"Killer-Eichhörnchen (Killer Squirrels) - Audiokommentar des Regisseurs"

Hallo, willkommen zum Audiokommentar von Killer Eichhörnchen. Ich bin Alexander Duschinski, der Regisseur.
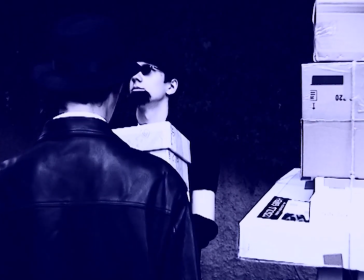[0:05]
Es ist jetzt Mitte September 2008 und der Film ist soweit fertig. Alles, was fehlt, ist der Audiokommentar.
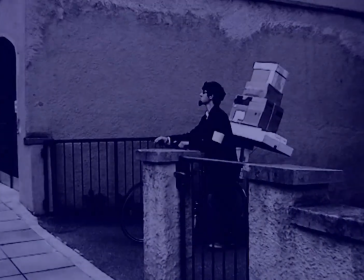[0:10]
Ja, hier sehen wir die erste Szene mit dem vollbeladenen Fahrrad. Es hat eigentlich 3 Stunden gedauert, sie zu filmen.
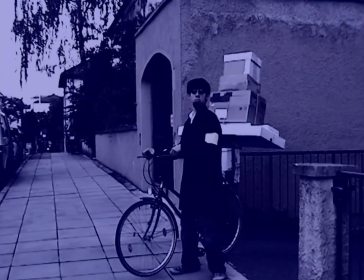[0:17]
Es war eigentlich recht aufwendig, vor allem weil uns das Fahrrad gleich am Anfang umkippte,
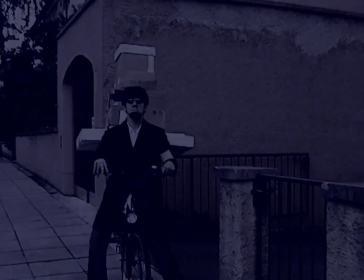[0:22]
wie man im Making-of auch sehen kann, sodass der ganze Stapel darauf ziemlich instabil war.
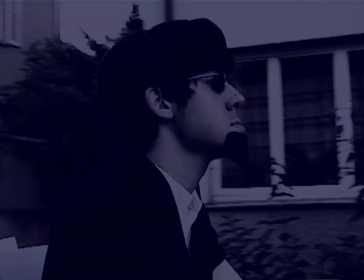[0:27]
Ja, der Blinde wird hier nicht von mir gespielt, wie er sonst im Rest des Films gespielt wird.
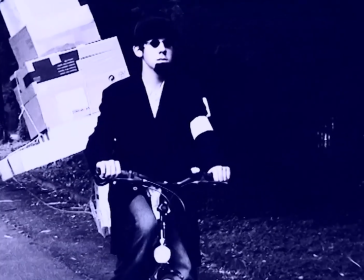[0:33]
Und deshalb musste ich gedoubelt werden mit dem falschen Bart und der Sonnenbrille.
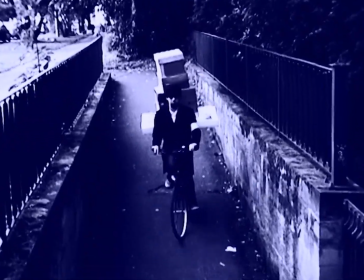[0:37]
Ja, die ganze Idee mit dem Blau kam eigentlich daher, dass ich es ursprünglich bei Nacht spielen lassen wollte, aber bei Nacht konnten wir nicht richtig drehen.
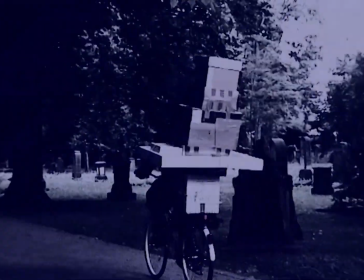[0:45]
Deshalb ist es bei Tag gefilmt und dann mit dem Blaufilter versehen. Ja, jetzt fährt er durch den ganzen Park.
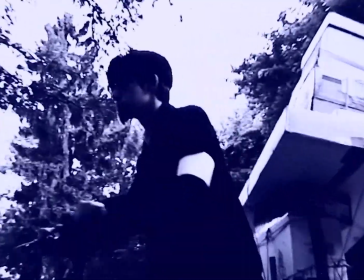[0:51]
Wir haben eigentlich sehr, sehr viele Aufnahmen gemacht. Man hätte hier sicher 5 Minuten zeigen können, wie er durch den Park fährt.
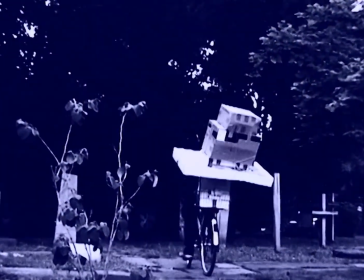[0:57]
Ah, und hier ist die Kiste runtergefallen. Die heruntergefallene Kiste ist mit einem ganz einfachen Trick versehen,
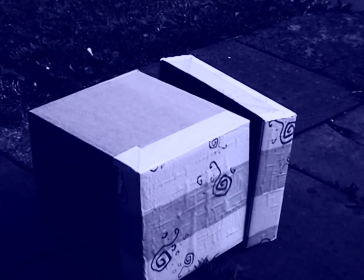[1:04]
nämlich mit einem dünnen Nylonfaden, an dem man gezogen hat, sodass sie wackelt und das Eichhörnchen dann herauskommt.
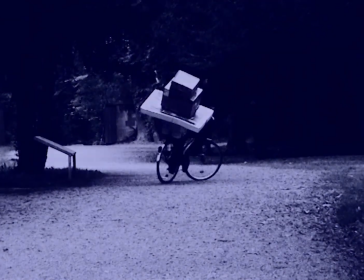[1:10]
Ja, based on a true story. Manche haben mir gesagt, es sei nicht so gut, so etwas zu schreiben vor so einem Film, aber ich denke, jeder, der ihn schaut, sieht, dass das ein Spaß ist.
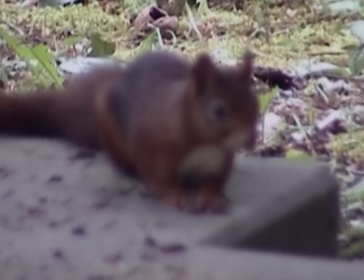[1:19]
Ja, und hier der erste Eindruck von einem der Killertiere. Ein böses Eichhörnchen, das auf einem Grabstein sitzt.
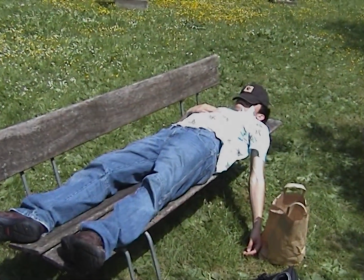[1:25]
Ja, und hier ist gleich wieder die schöne Idylle.
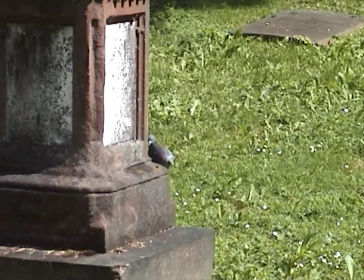[1:28]
Das hier ist eigentlich die erste Szene, die ich für den Film gedreht habe, im Mai 2008, relativ kurz nachdem ich das Drehbuch fertiggestellt hatte.
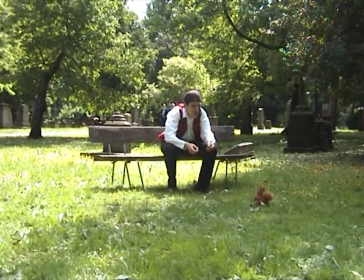[1:36]
Diese Parkszene war eigentlich sehr schwer zu drehen. Sicher bei dieser einen Einstellung waren es 10 bis 15 Takes, die wir gemacht haben.
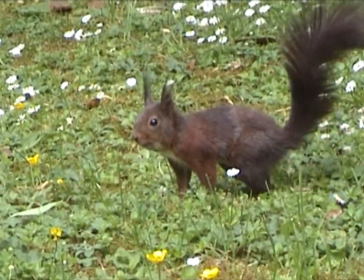[1:44]
Und das Eichhörnchen da ist übrigens ein Plüschtier, immer wieder mit Schnitten von echten Eichhörnchen.
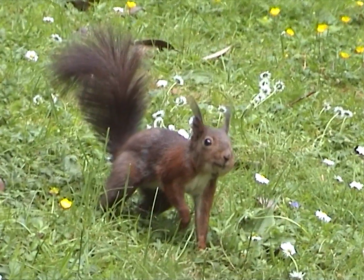[1:49]
Wir haben sie dort in dem Friedhofspark gedreht, weil dort wirklich zahme Eichhörnchen sind, die einem das Essen aus der Hand nehmen.
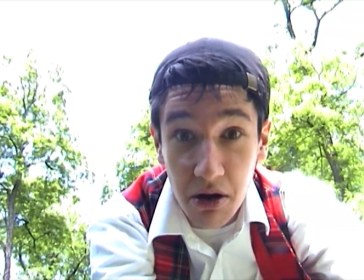[1:55]
Und alle Eichhörnchenaufnahmen sind auch echt dort entstanden. Nur eben, dass sie in Wirklichkeit sehr nett waren und sehr ängstlich, während sie hier die bösen Killer sind.
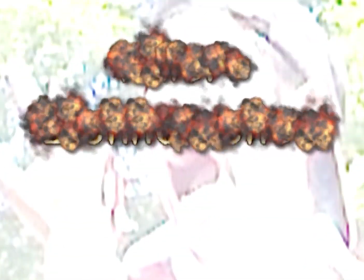[2:04]
Ja, und hier ist der Schrei. Das Überblenden, da war eigentlich gar nicht absichtlich.
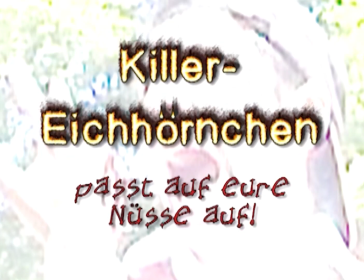[2:10]
Es war, weil es gegen die Sonne gefilmt wurde, etwas zu dunkel das Bild, deshalb habe ich es gleich in der Kamera aufgehellt.
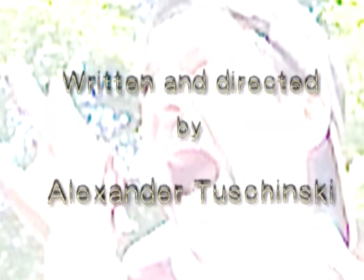[2:15]
Dann wurde es zu hell. Und ich fand, es sieht eigentlich sehr gut aus und ließ es im Vorspann so.
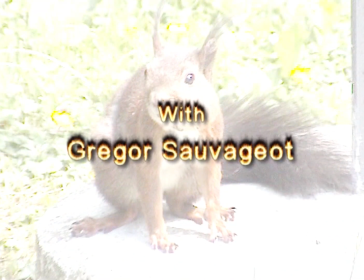[2:21]
Die Idee für den Film hatte ich eigentlich noch im April 2008 in den letzten Schulwochen nach dem Abitur, die ich hatte.
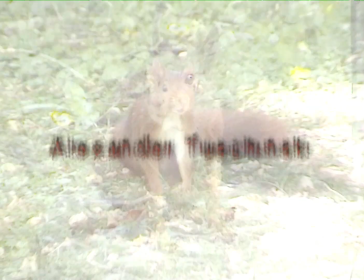[2:28]
Ich arbeitete das Drehbuch in ein paar Tagen aus.
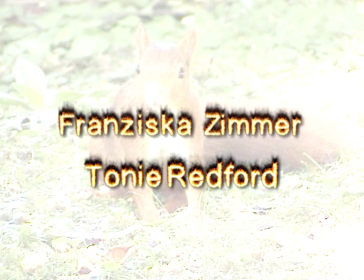[2:31]
Und einige Ideen, wie zum Beispiel die Dr. Eichhorn-Pastillen, die man am Ende sieht, kamen mir einfach spontan in der Schule, dass ich dachte, was könnte man reinbringen?
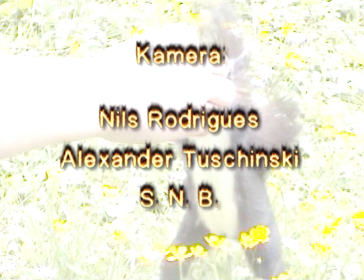[2:39]
Dr. Eichhorns Nusspastillen. Ja. Der Film wurde anschließend über 2 Monate gefilmt.
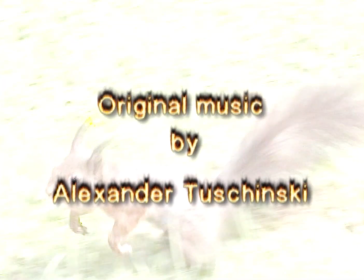[2:45]
Das Nachbearbeiten dauerte am längsten. Vom Juli bis Mitte September saß ich eigentlich jeden Tag fast dran.
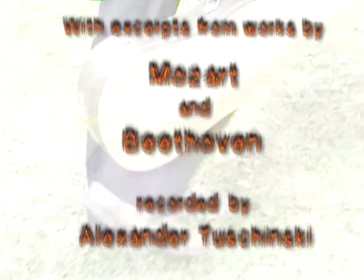[2:52]
Und vor allem die Musik war auch eine große Sache. Und einige Eigenkompositionen hört man dann, auf die ich auch hinweisen werde.
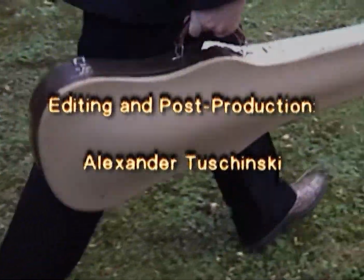[2:59]
Ja, es beginnt mit der Ansicht von Vincenzos Schuhen, die später im Film auch noch besser zu sehen sind.
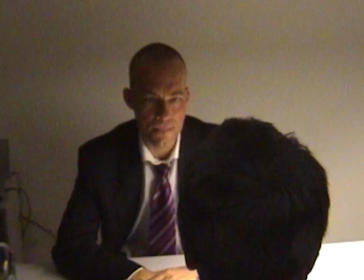[3:05]
Und dann schneidet es direkt zu einer der ersten Innenaufnahmen, die wir machten. Die Mafia, früh morgens im dunklen, verrauchten Zimmer.
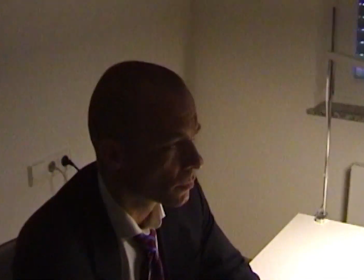[3:13]
Eigentlich war es mittags und der Rollladen ist zu, wie man sieht, draußen ist Licht.
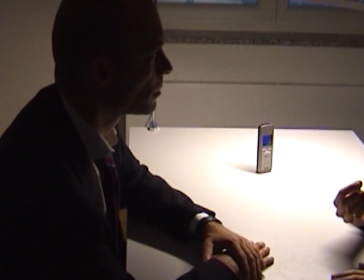[3:17]
Aber auch hier wieder über eine Stunde gefilmt. Und bei den Filmaufnahmen war es definitiv nicht so flüssig wie hier.
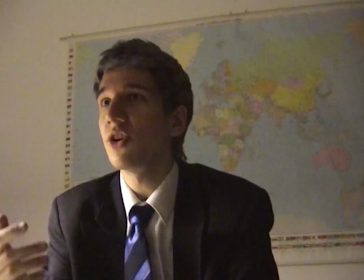[3:24]
Eigentlich Satz für Satz und das Ganze dann irgendwie zusammengeschnitten, dass man immer die besten Stellen sieht.
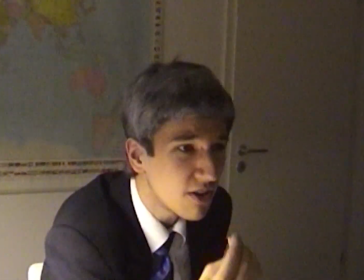[3:29]
Im fertigen Film wirkt das alles so einfach und fließend. Ja, hier ist das erste Mal, dass der Vincenzo eine Ohrfeige kriegt.
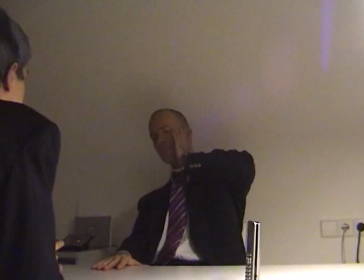[3:38]
Die Ohrfeigen sehen sehr echt aus, aber eigentlich habe ich ihn während der Dreharbeiten nicht einmal berührt.
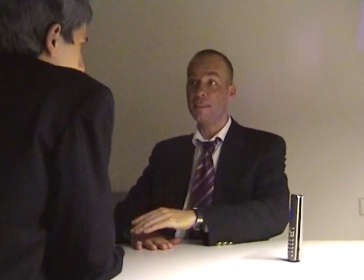[3:42]
Man sieht es auch im Making-of ganz gut. Das Klatschgeräusch habe ich erzeugt, indem ich 3-mal in der Post-Production vor dem Mikrofon geklatscht habe,
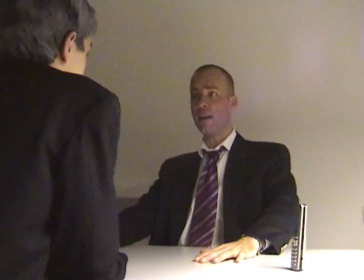[3:50]
das übereinander gelegt habe und dadurch einen sehr, sehr bösen Klang erzeugt habe.
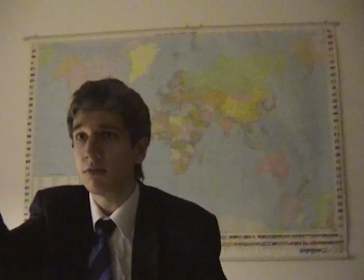[3:54]
Ah, und jetzt sehen wir auch gleich den nächsten, nämlich Luigi.
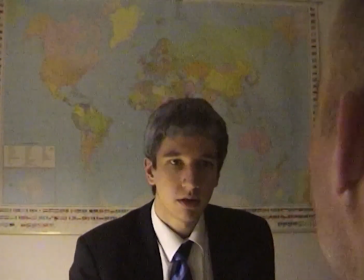[4:02]
Mit seinem Hut, der zweite Sohn des Paten, der jüngere Bruder von Vincenzo. Ja, wir hatten sehr viel Spaß beim Filmen dieser Szene, wie ihr auch im Making-of sehen könnt.